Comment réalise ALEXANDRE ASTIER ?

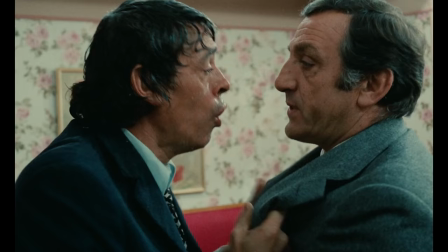747s
Non, l'important et ce que recherchent les différents metteurs en scène, c'est à mettre en avant les personnages.
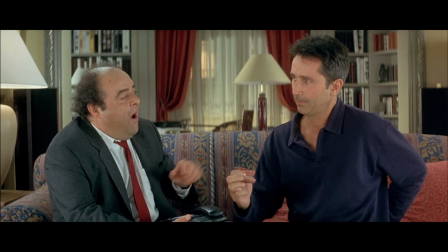752s
Ce qui doit vivre à l'image plus que l'esthétique à tout prix, ce sont les personnages, la situation, le dialogue, le rythme.
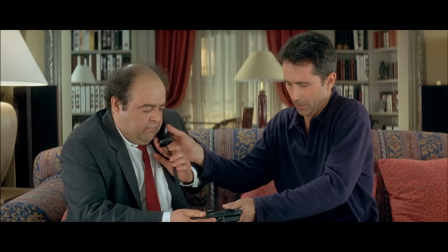758s
Ce qui doit vivre à ce moment précis, c'est l'échange. Parce que c'est par cet échange que naît le rire et c'est le but même de la scène.
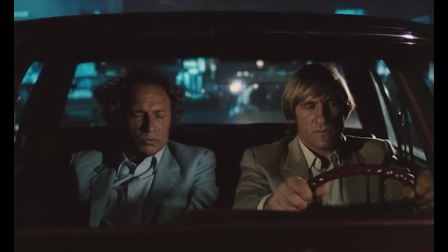764s Il s'appelle juste Leblanc. Ah bon, il n'a pas de prénom.
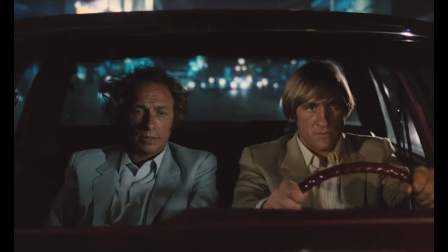768s
Ce sont des films faits par des metteurs en scène qui ont compris qu'au-delà de leur velléité artistique, ils sont avant tout là pour servir le travail des acteurs à l'image.
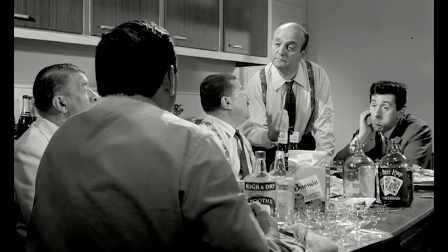775s
Et si on veut remonter même un chouï un peu plus, prenons les Tontons Flingueurs de Georges Hotner, dont les dialogues ont été écrits par Michel Audiard, et Audiard, il t'en fout des tartines de dialogue.
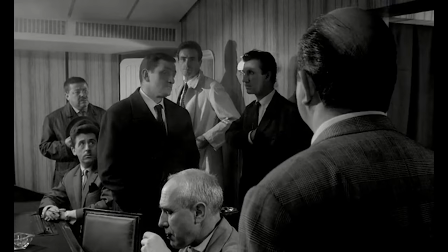783s
Ça parle, ça se balance des marrons verbeux à la face, ça s'arrête pas de vivre, alors vivez.
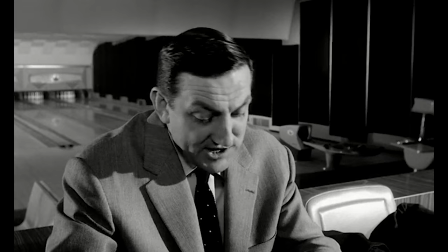787s
Le cadre se pose, laisse de la place à ses comédiens, et ainsi, grâce à eux, naît la magie.
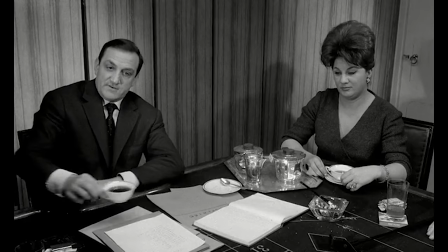792s
Et je suis désolé, mais quand je vois ce genre de scène autour d'une grande table, je peux pas m'empêcher de penser à une série bien connue.
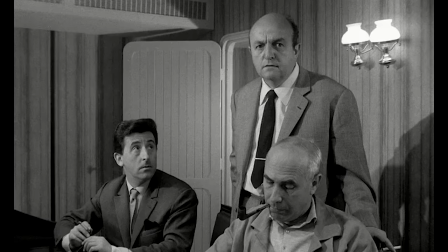798s Il est en pleine forme là, gay, entreprenant, dynamique. Et en plus il nous charrie, c'est complet.
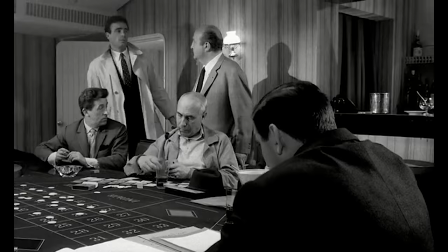804s
En résumé, faire du beau pour du beau, ça n'a pas de sens, et si ça ne sert pas le récit, bah ça sert surtout à rien.
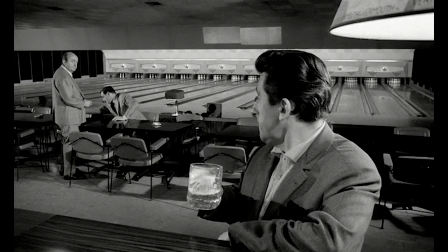809s
Cela ne veut pas dire qu'il faut pas construire de cadre, hein.
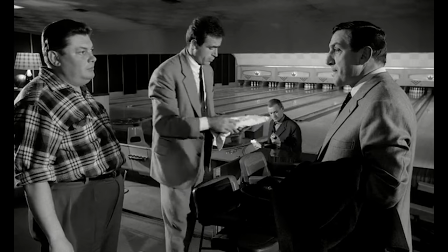811s
Au contraire, il faut le construire, placer ses personnages, sa caméra, mais penser avant tout à une chose, laisser les comédiens vivre.
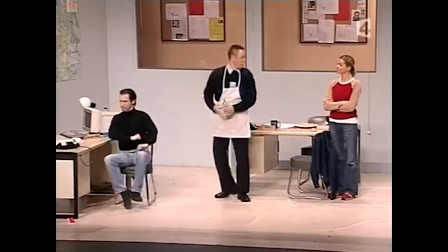819s
Et c'est exactement ce que fait Alexandre Astier, il laisse ses comédiens vivre. Je me souviens d'un jour, Alexandre, qui avait réuni toute l'équipe technique et des comédiens, qui avait pris la parole devant tout le monde en disant « Je vais demander à tout le monde de faire en sorte que tout soit fait pour le bien-être de l'acteur. Si un acteur veut refaire une prise, il la refait. Si un acteur a un souci, ce souci devient une priorité. » Est-ce que je viens de me griller sévère une cartouche en abordant ce sujet dès maintenant? Peut-être, et en même temps pas tellement, parce qu'il nous reste encore pas mal de choses assez lourdes à aborder. Et par lourde, j'entends longue. Et par longue, je parle de durée. Et par durée, j'entends... C'est quoi les trompettes, là? C'est pas des trompettes, c'est des corps. Des corps humains? Sans paix. Hein? Bref, on va parler de Kaamelott. Non, ça va, merci, j'ai pas soif.
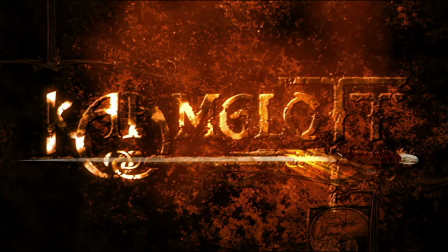873s
Alors, pour les 4 du fond qui dorment dans une grotte depuis bientôt 15 ans, Kaamelott est une série télé diffusée sur M6 entre janvier 2005 et octobre 2009.
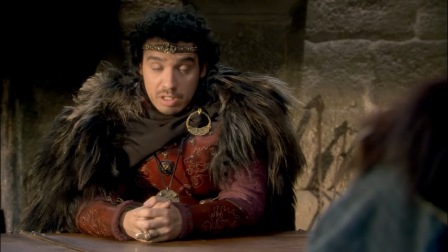881s
C'est fini depuis 11 ans, je suis si vieux.
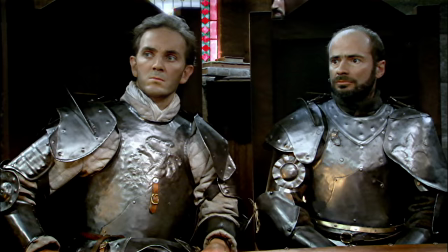884s
Écrite et réalisée par Alexandre Astier et qui raconte le quotidien du roi Arthur et des membres de sa table ronde dans leur quête éternelle du Graal.
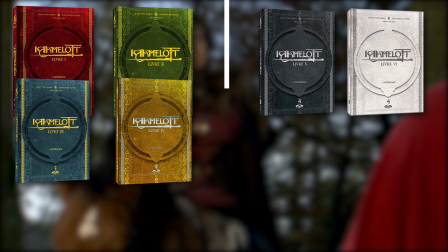891s
Il y a 6 saisons qu'on peut diviser en 2 catégories,
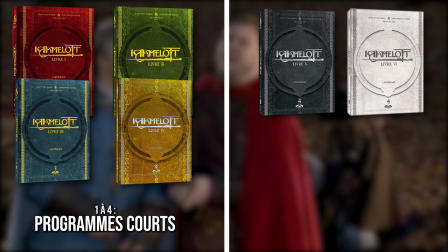894s
à savoir de la 1 à la 4 les saisons dites programme court et 5 et 6 les saisons dites putain j'en ai ras le cul de faire du court pour faire du court,
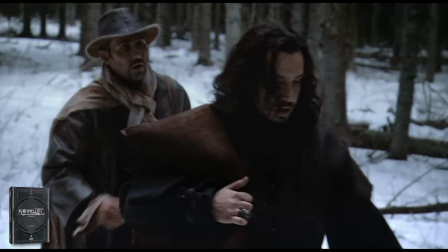901s
j'ai des personnages à faire évoluer bordel, je vais faire du 50 minutes et je vous emmerde. Bon, la saison 5 a aussi été diffusée en format court, mais ça marchait tellement pas qu'on va dire qu'on n'a rien vu.
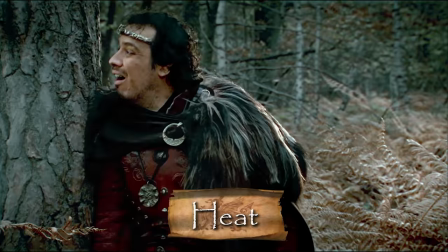908s
Quand Kaamelott est arrivé à la télé française, il prenait la suite d'un autre programme court, diffusé lui de 2001 à 2004,
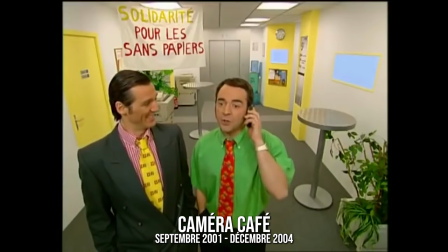914s
et qui s'appelait Caméra Café, n'étant composé que d'un seul plan fixe.
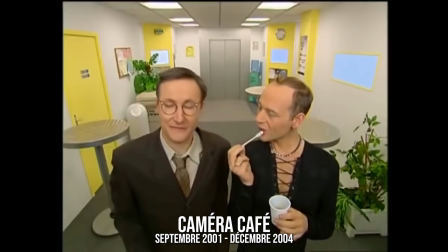919s
Ouais, autant dire que pour faire plus inventif en termes de réa, suffisait de rajouter un deuxième plan. Déjà de base, ça laissait un gros terrain libre pour pouvoir expérimenter.
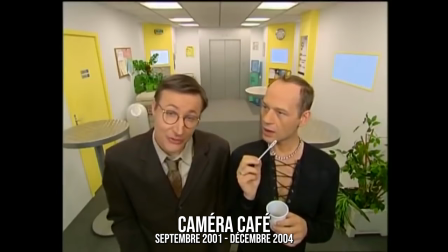926s D'une certaine façon, je me sens leader à côté de toi. Parce que je suis pédé. Bah oui, alors que moi je suis normal, et ça me donne forcément un certain avantage.
C'est de la merde. Quoi ? Du coup, afin d'analyser comment Astier met tout ça en place, je me suis rematé l'intégrale de Kaamelott. Les 37 heures. Deux fois. C'était long. J'adore Kaamelott, hein, mais...
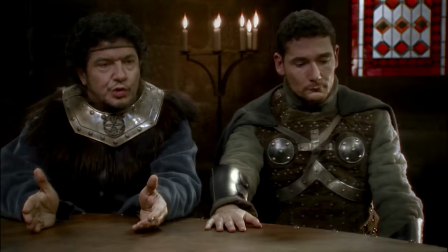947s
Putain, c'était long.
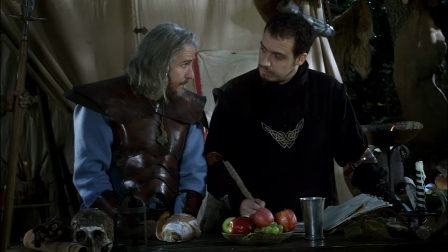948s
Et finalement, je suis bien embêté pour les 4 premières saisons, car elles sont enfermées dans quelque chose que j'aurais dû voir venir, à savoir les contraintes de la télé.
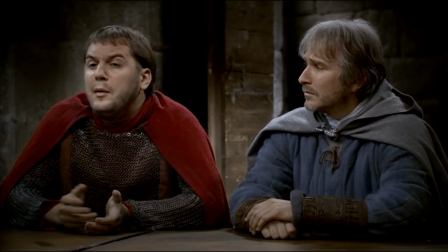956s
C'est bien connu, à la télévision, le budget est toujours moins important qu'au cinéma.
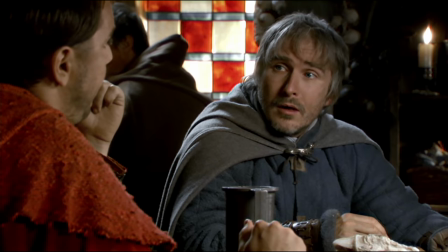960s
Ici, le but est de privilégier l'économie, et pour ça, on tourne plusieurs scènes de plusieurs épisodes pendant la même journée,
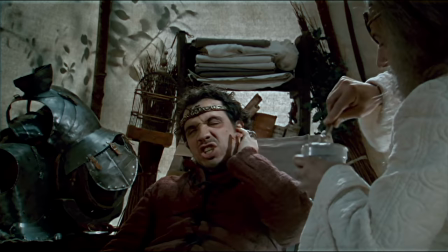966s
dans le même décor, et pour gagner du temps, on tourne avec 2 ou 3 caméras en même temps, histoire de capter d'un coup tous les axes, et ne pas avoir à s'emmerder à refaire trop de prises.
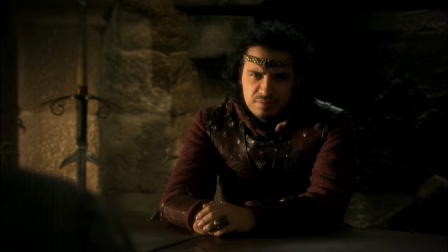974s
D'une traite, champ, contre-champ, plan d'ensemble, emballé, c'est pesé. On peut trouver tout cela très plan-plan, mais cela s'inscrit dans les limitations télévisuelles.
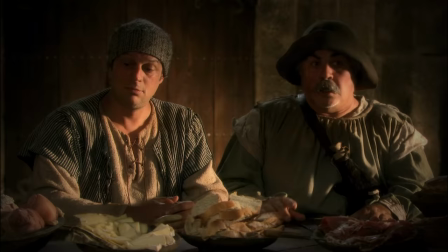982s
Reste à savoir donc ce qu'on en fait ensuite.
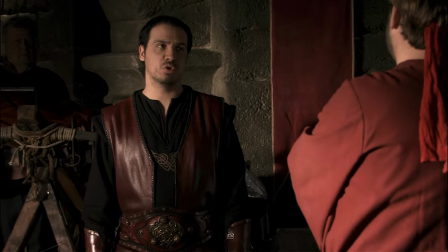984s
Astier, vous commencez à le comprendre, c'est un type qui vient du théâtre, qui prend du plaisir à laisser jouer des gens longuement, échanger dans un ping-pong verbal comme sur une scène.